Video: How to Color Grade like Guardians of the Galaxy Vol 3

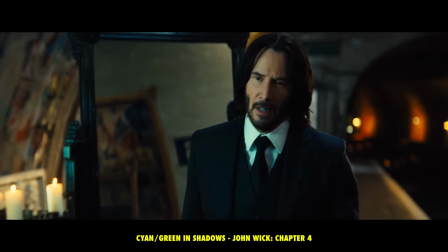On the first, increase the cyan in the shadows. This is something that you'll find often in Hollywood films and is made fun of often.
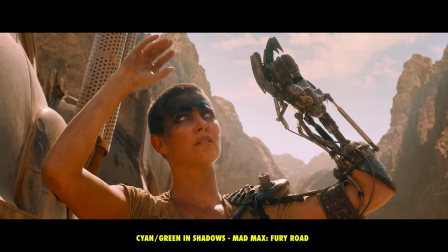It works well though because it complements the orangish and reddish skin tones.
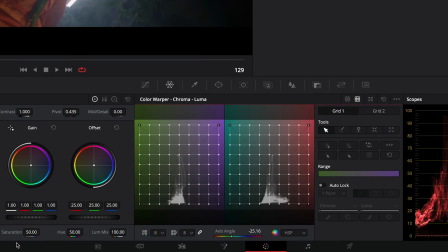In chroma luma mode, set the axis to minus 25 and slightly pull the green in the lowlights.
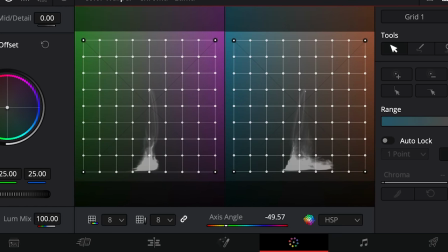On the second parallel node, we'll do the opposite. Set the axis to about minus 52 and increase the orange in the shadows and midtones.
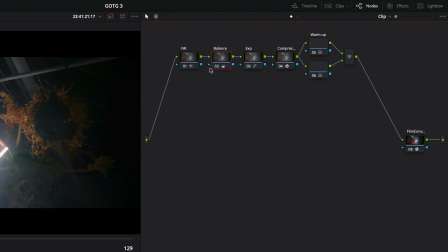Now go back to the balance node and continue warming up the image with the color wheels gamma.
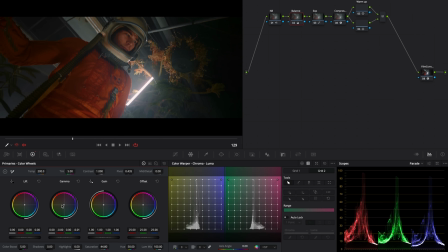The effect will be increased tenfold by the two parallel nodes we have just created, so you'll want to be very careful here. So move the gamma slightly into the yellow oranges, no more than that. It's pretty good already.
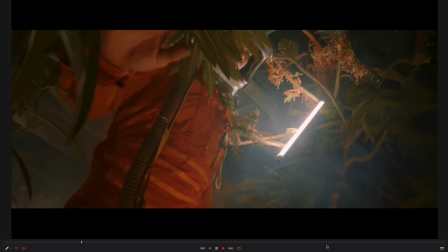We are very warm in terms of skin tone, like in the movie, but overall we're lacking contrast,
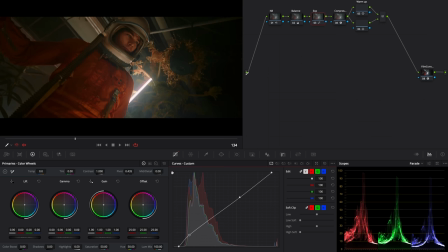so readjust the RGB curve quickly and then slightly increase the contrast of the balanced node, just like that.
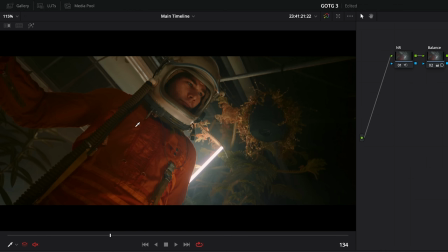Now we'll add a node for secondary fixes specific to the shot. For example, reducing the saturation of the orange suit with the hue versus sat curve, we can do this easily.
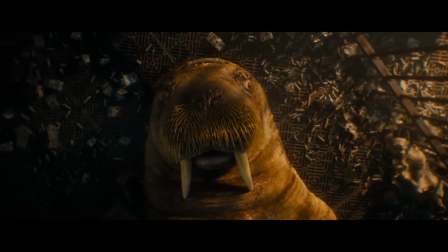And in this scene, you'll notice that around the image, there is some separation of the RGB layers.
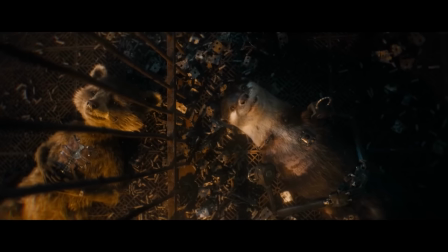This is called RGB splitting or RGB shifting, and it gives a dreamy sort of look to the scene, and we can create that pretty easily in Resolve.
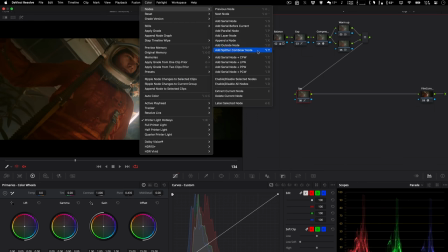For this, add a splitter combiner node. These three parallel nodes correspond to a red, green, and blue layer.
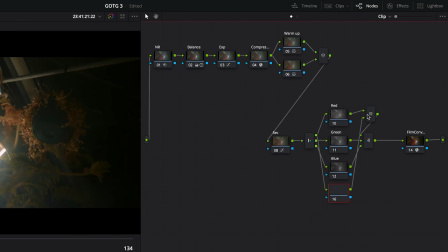We'll want to limit the effect only to the edges of the image, so we'll create a mask, then add a parallel node above like this.
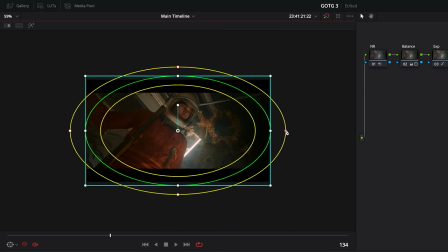Now position a power window in inverted mode and link this mask to the RGB nodes like that.
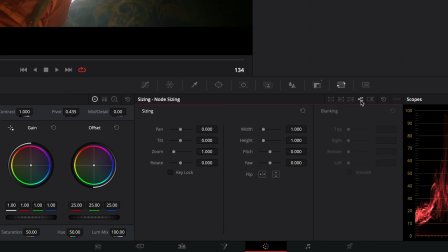To shift the RGB layers, go to the sizing tab in node sizing mode and play with pan, tilt, or zoom.
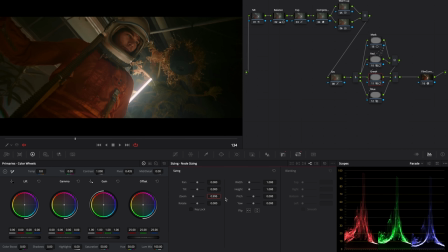Here we're going to be using zoom. And for each color, very subtly create a shift, and there you go.
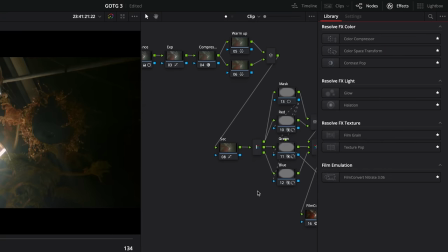To finalize the look, add some texture pop effect on a node after the Rec 709 conversion, so just after film convert, and adjust the effect like this.
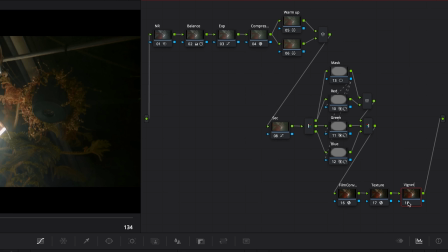Finally, add a little vignetting to focus on the center of the image. To do that, add one last node, place a power window in the center, and reverse it.
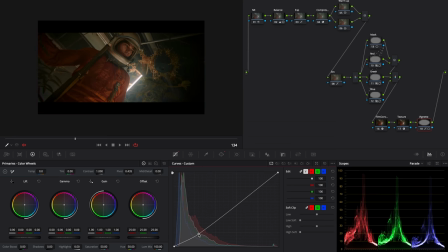Now with the RGB curve, reduce the brightness. And to accentuate that sort of dreamy effect, we'll add a little blur in the vignetting. In the blur tab, increase the radius to around 0.7.
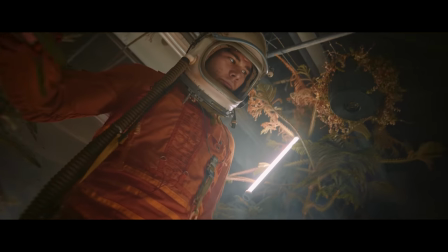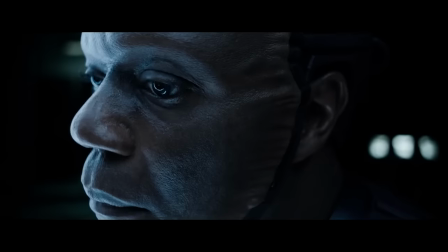For a second look, we are again using that same clip, but this time we're going to try to recreate this look much colder and less saturated.
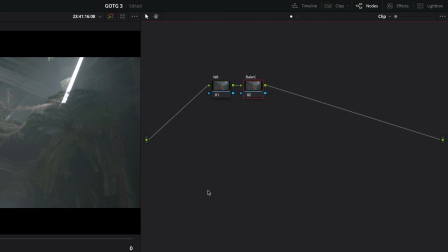We'll start from scratch here, but we'll put the same first nodes, a node for noise reduction, a node for the balance, a node for exposure, a node for color compressor, and finally a node for film convert.
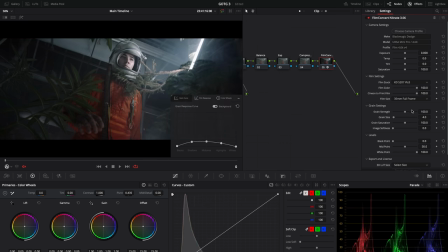We'll start with film convert as before, select the camera and set the grain to zero, select a midtone and compress the luminance and saturation slightly.
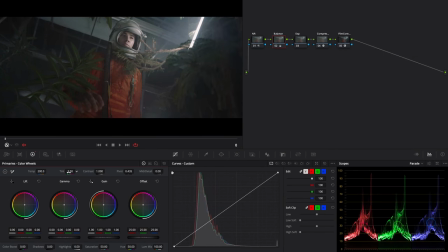On the balance node, adjust the white balance just like this and reduce the saturation by about 5%.
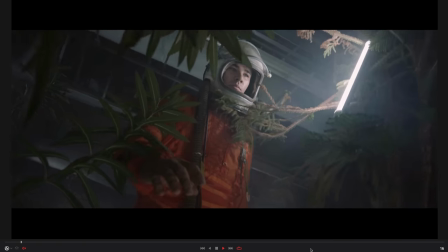Then as before, increase the color boost a little bit. So we're staying on something neutral for now and we'll refine it later.
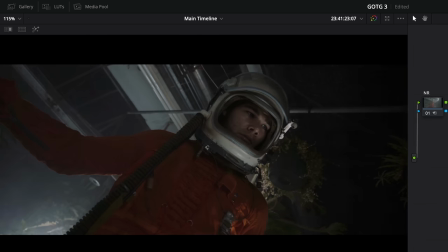On our next node, adjust the exposure with the RGB curve, making sure not to crush the shadows by monitoring the RGB parade.
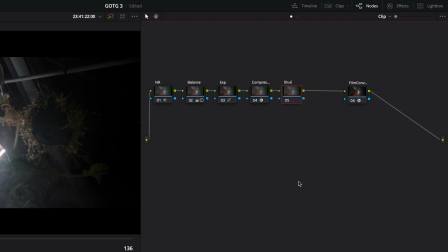Then we'll just need to add a bit of that bluish tint in there. So add a new node and with the color warper, move the central point towards blue like this.
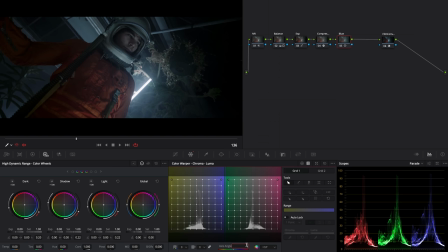And because there is a bit of magenta in the look of the film, in Chromaluma mode, intensify the blue and orange in the shadows with the same technique we showed before.
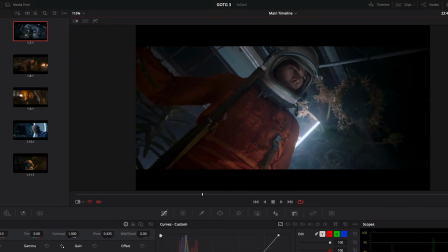It's not bad there. There is a little bit of difference in the highlights.
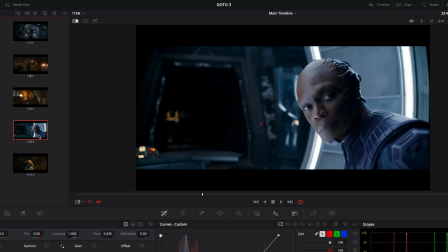We can see the LED light, which is a bit purple, while in the scene, the light sources are somewhat bluish.
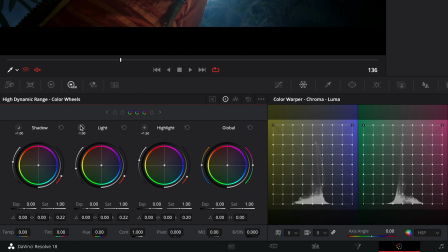So add a node, and with the HDR color wheels, we'll make the correction. The light wheels allow us to adjust the halo created by the light source here.
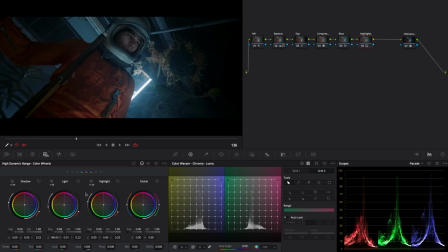So move the point down to the cyans, and then with the highlight wheel, do the same. It is subtle, but it makes a big difference. Finally, we'll correct the skin tones. They are a bit too pink in our example.
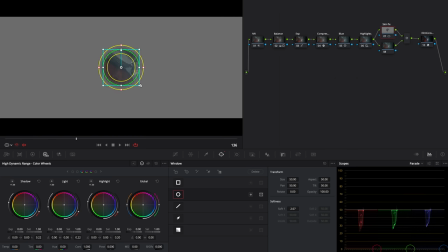So add two parallel nodes, and on the first one, use a power window to isolate the face and limit the corrected area, then start tracking the mask.
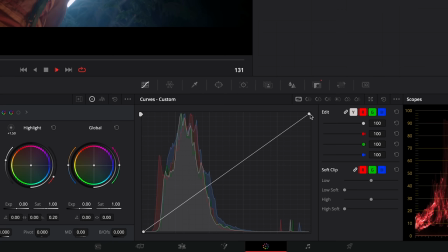Now on the node below, link the previously created mask, then with the hue versus hue curve, change the skin color like this.
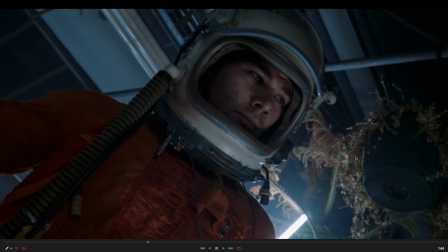And we have our before and after.
Give it up.
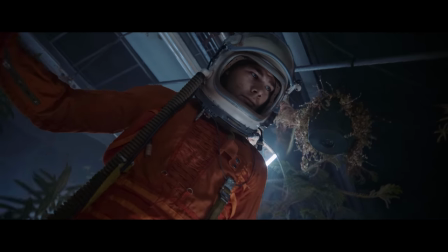Give it up to me, baby.